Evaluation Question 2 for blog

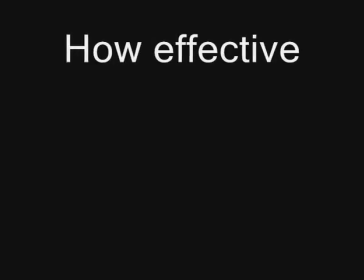This is my answer to evaluation question 2, which is how effective is the combination of your main product and ancillary tasks? I think the first thing that stands out on my trailer, magazine and poster to show that they all work together and that they're trying to sell the same product is the text that's used on all the titles.
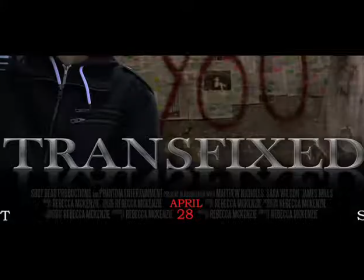So my film title is Transfixed, and if we look to the poster,
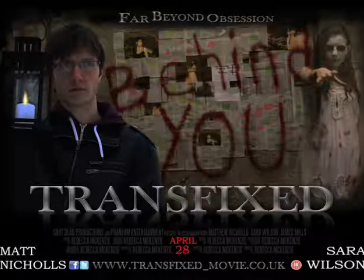we can see that the font style on the poster is the same as on the magazine,
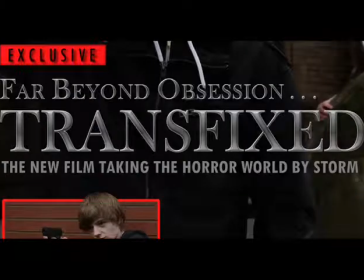and the font is again the same throughout the trailer.
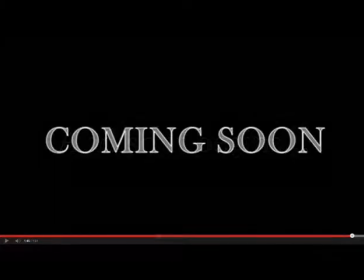Although the colour seems to change between the magazine poster and trailer, because it's all the same font, you can still tell that it's for the same product.
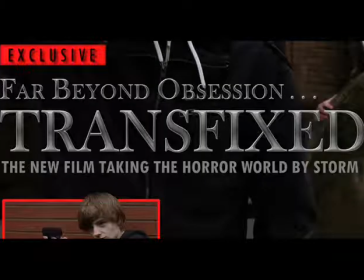I picked this font because it looks quite horror style. It's sharp and clean, and when I did the metal effect over the top for the magazine and poster, it made it look a bit like weaponry. So I thought that gave it quite a good horror style,
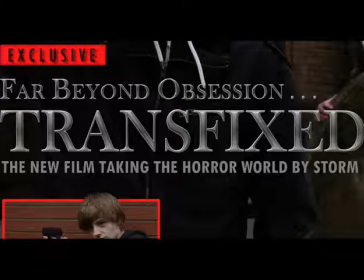and I've been sticking with the grey metallic sort of colour in the trailer as well. So although the colour is slightly different, it's still grey and the actual font is still the same. So this shows that my main products, my trailer and my ancillary tasks of my magazine and poster do work together, and they work together quite well, I think. I also think the representation of the characters throughout my poster, magazine and trailer also show the effectiveness of the combination between my three products, my main product and my two ancillary tasks.
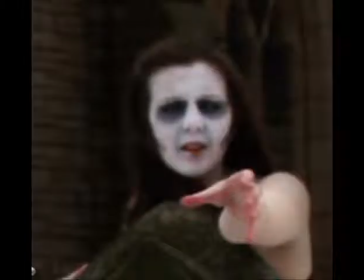For example, the hair, costume and makeup remain the same for both characters throughout the trailer, magazine and the poster, making all three products easily identifiable to the same film.
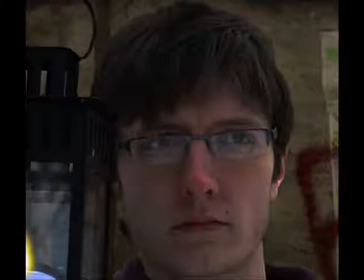For the hair, for my male character, I wanted his hair just to remain modern and to reflect like modern day society's trends, just to show the time period that he's from.
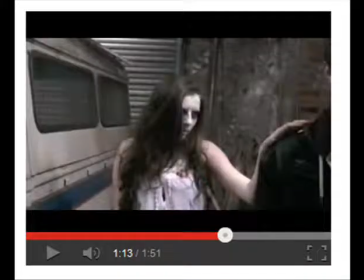Whereas the female hair, I made it slightly messy to give it the effect of her being like a dead girl, like she's been dead many years and hasn't combed her hair for a while. And yeah, the hair remains the same for both characters throughout the trailer to show their types of characters,
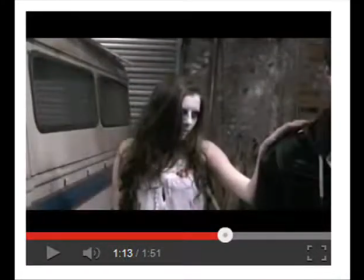and then it also remains the same on the poster and the magazine. The costumes remain the same as well to make all three products easily identifiable to the same film.
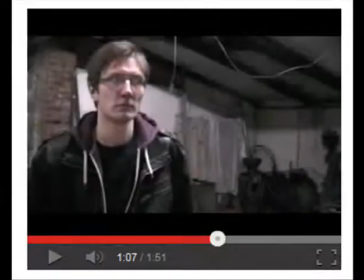Throughout the trailer, the costumes are meant to reflect sort of the binary opposites of the two characters.
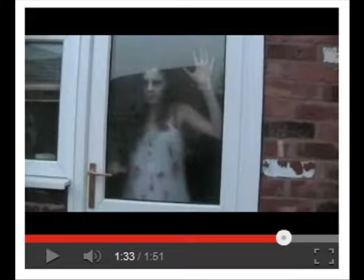Just like black and white are the binary opposites of the colour spectrum,
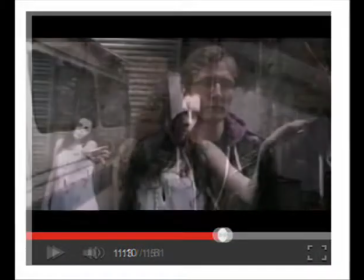I wanted my characters to be complete opposites as well.
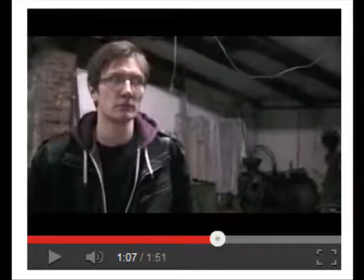So I've got my male in the black leather jacket, which represents that he's from the modern day, and then the complete contrast with my female in the white dress,
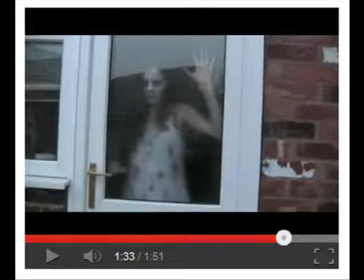which also looks slightly vintage to represent that she was from a different time period and has been dead a long time.
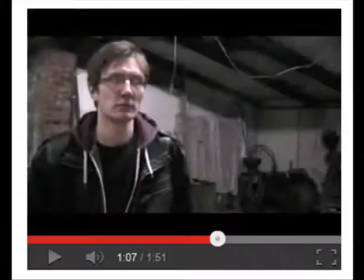And the costumes remain the same throughout my trailer, as well as my magazine and poster,
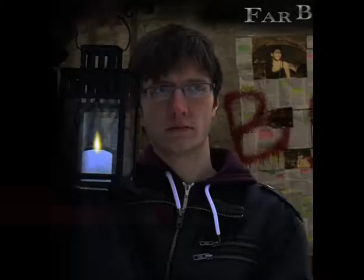which does seem to suggest that a combination of my three products is quite effective. And also there's the makeup that remains the same.